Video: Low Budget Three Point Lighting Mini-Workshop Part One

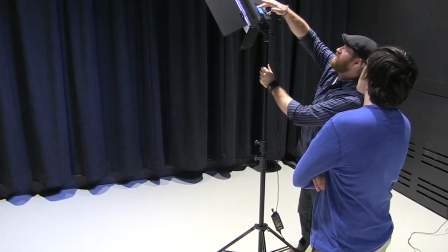8:23 Let's bring this down, because I don't want this light being too far away, too much further away. But I'll cut that light in half, and we'll see what that looks like.
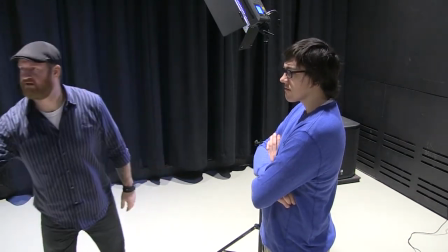8:32 See, that to me looks a lot more comfortable. If I bring that in, why don't you stand where I was standing for a second, because I need to get up close to this.
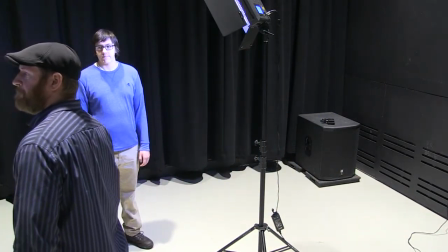8:40 So there's some decent definition, but what I would like to see is even less.
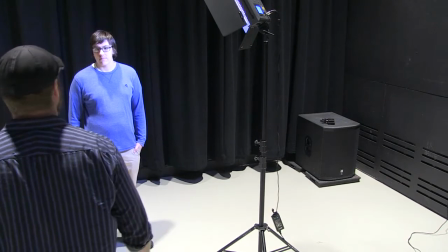8:46 Now, how do I, because we're at 8% on this light. Mm-hmm.
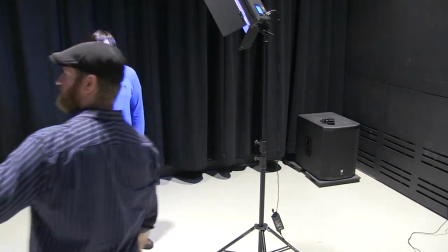8:50 How do I not change that, but not necessarily have that as bright?
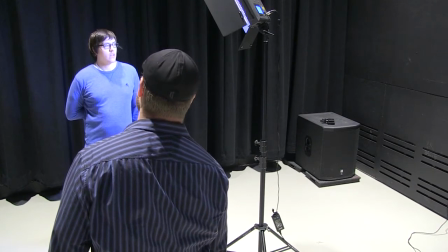8:57 I mean, moving it a little bit farther away. We can move it away. Moving the flaps.
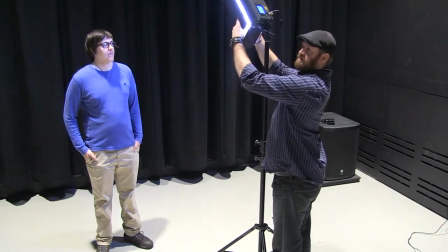9:03 Yeah, you can move the flaps. You could close them in and limit the amount of light that actually comes out, which immediately impacts it.
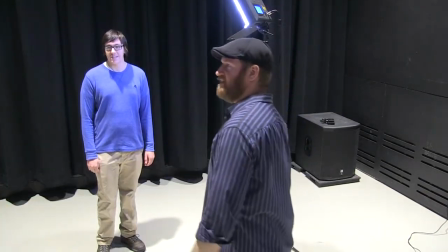9:11 Almost. Yeah, that does a lot. I can't move out of the way. Can I? Yeah, so you hit both of them right on the head.
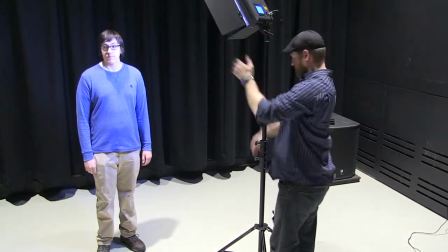9:18 So let's do that, and then you get your change, and then let's do this, and you also get your change, right?
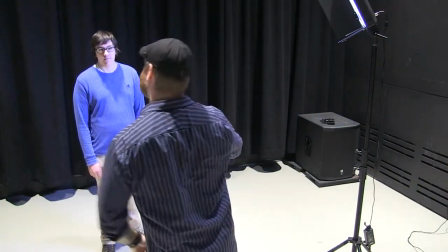9:26 Yeah. So there's that option, and there's also a third option, and that is filling the rest of the scene with light.
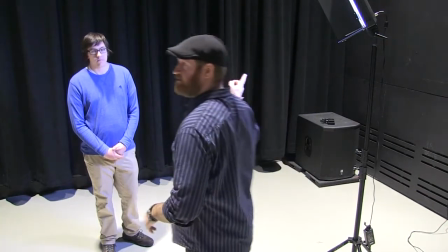9:34 Okay. And that's the benefit of a 3-point lighting system, all right? Let's actually, I like where that's at on you, so let's leave that, and then what I'm going to do is
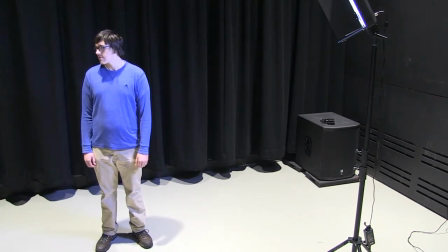9:43 I'm going to actually go with a low one here, because as you'll note,
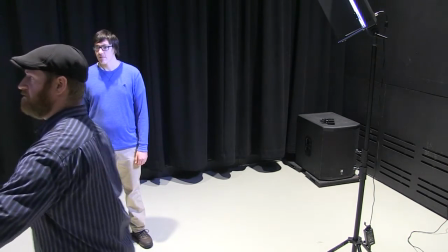9:48 right on your, no matter where I stand, I'm going to be in the way, aren't I?
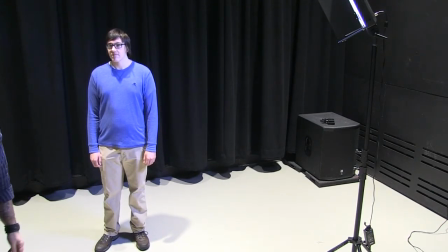9:53 On your face, the light comes in here.
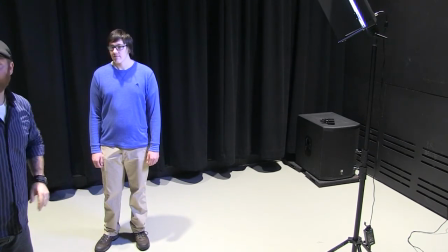9:58 Mm-hmm. You've got a hard shadow right at the V of your neck there, and then you know, you've got a little bit of like the lines in your neck, right?
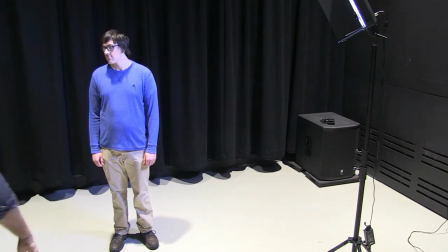10:06 You can see all that stuff. Yeah. Nothing wrong with that, but if you don't want to see it, let's see if we can fill that light with something else. It's no coincidence that this is called a filament. You're filling in that area.
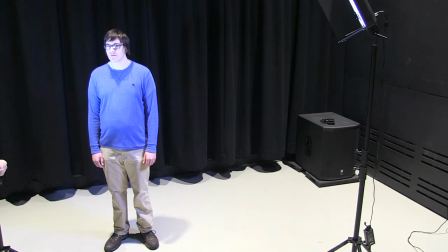10:27 I don't like that it's so low because it's got now too much of your neck. Mm-hmm. And this one also turns up and down, as you'll note.
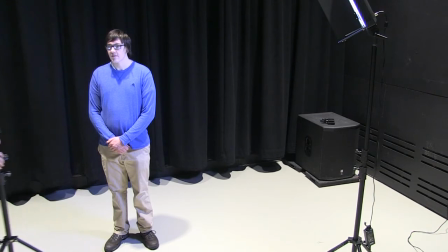10:38 All right, I like that. If I move it in a little bit or I move it back, it does a different job, just like you're pointing out in the other one.
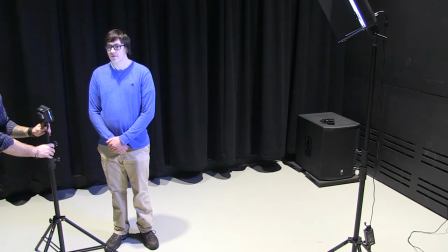10:44 Mm-hmm. All right, just kind of gives it a little more or a little less intensity.
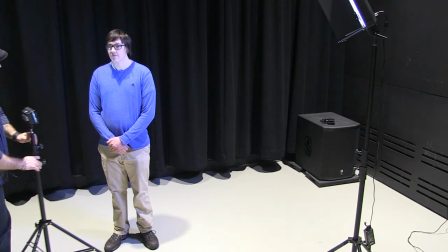10:48 So we'll leave that one there, but what I really want to do is get rid of that hard shadow right underneath.
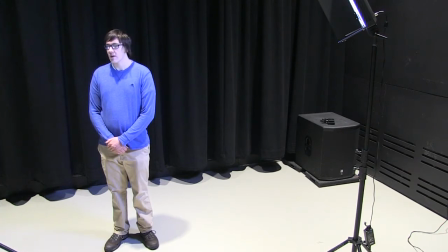10:54 How do I do that? I guess like light coming up from under me. You could, yeah, you could experiment with that. But probably your best bet is to put a light behind the source of the camera. Behind the camera.
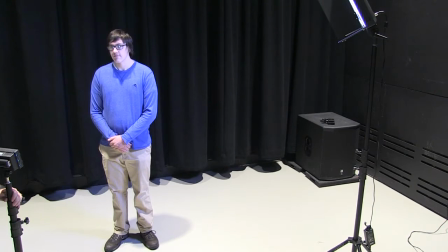11:09 Okay. All right. So what I'm going to do is just, since the monitor's here, and that's, we'll just pretend that the camera's there. Mm-hmm. I'm going to angle this toward you. I'm going to bring it up to about where that level of light is. I'm going to crank it.
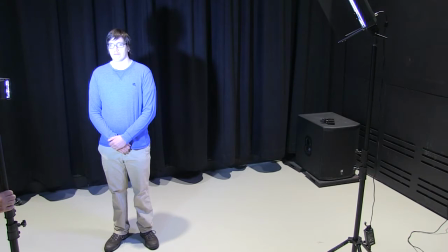11:26 All right. It gets rid of that light. I mean, you can barely see it.
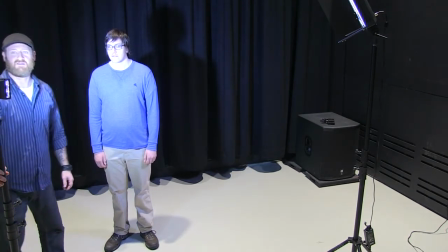11:31 So now it's much softer, quite faint, but you'll note that that's crazy bright.
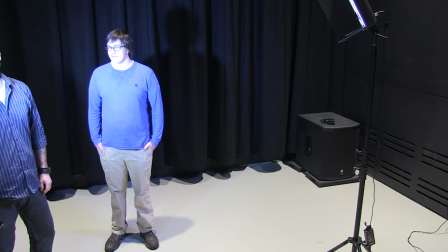11:35 Yeah. Right. So how are we going to combat that? Some nice sunglasses.
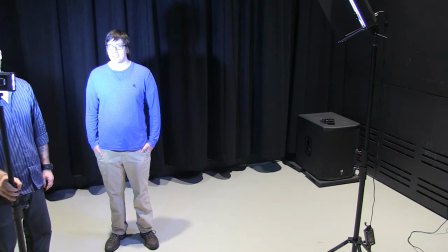11:43 Nice sunglasses.
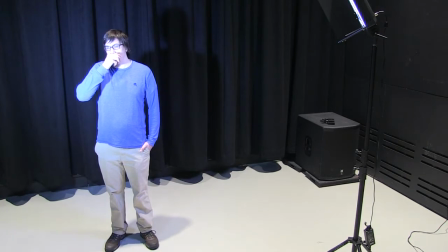11:46 I guess distance, but you still, if you go too far away, then you're gonna get rid of the purpose of it. Yeah. So There's one more thing that I haven't mentioned that we can do,
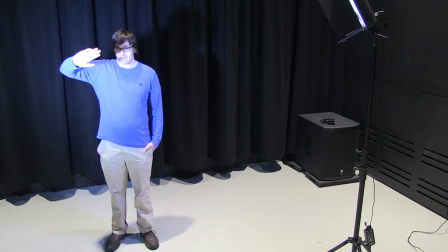12:01 and that is to diffuse the light a little more. oh, okay.
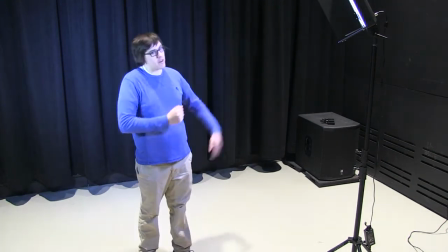12:07 I was thinking like flaps more, but yeah, diffusing a little different, same idea.
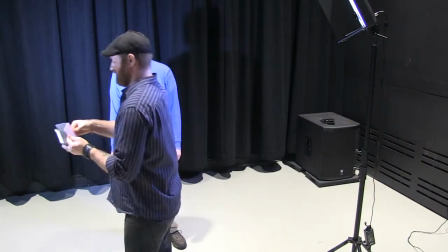12:12 Yep, this guy has what they call gels. You can slide a gel in there.
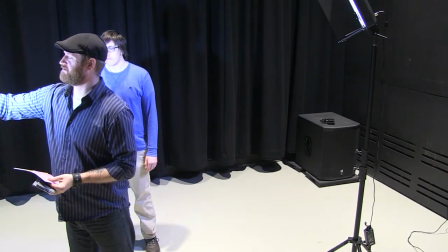12:17 It doesn't do a whole lot because of the light not being as good a quality as it could be, but it does a little bit. Mm-hmm.
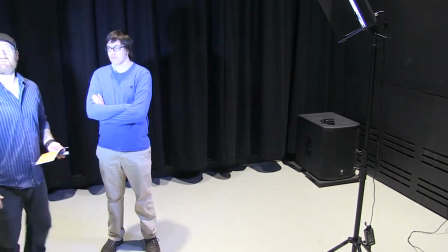12:22 Yeah. It disperses it in a different path, or more paths, I guess is a better way to say that. All right.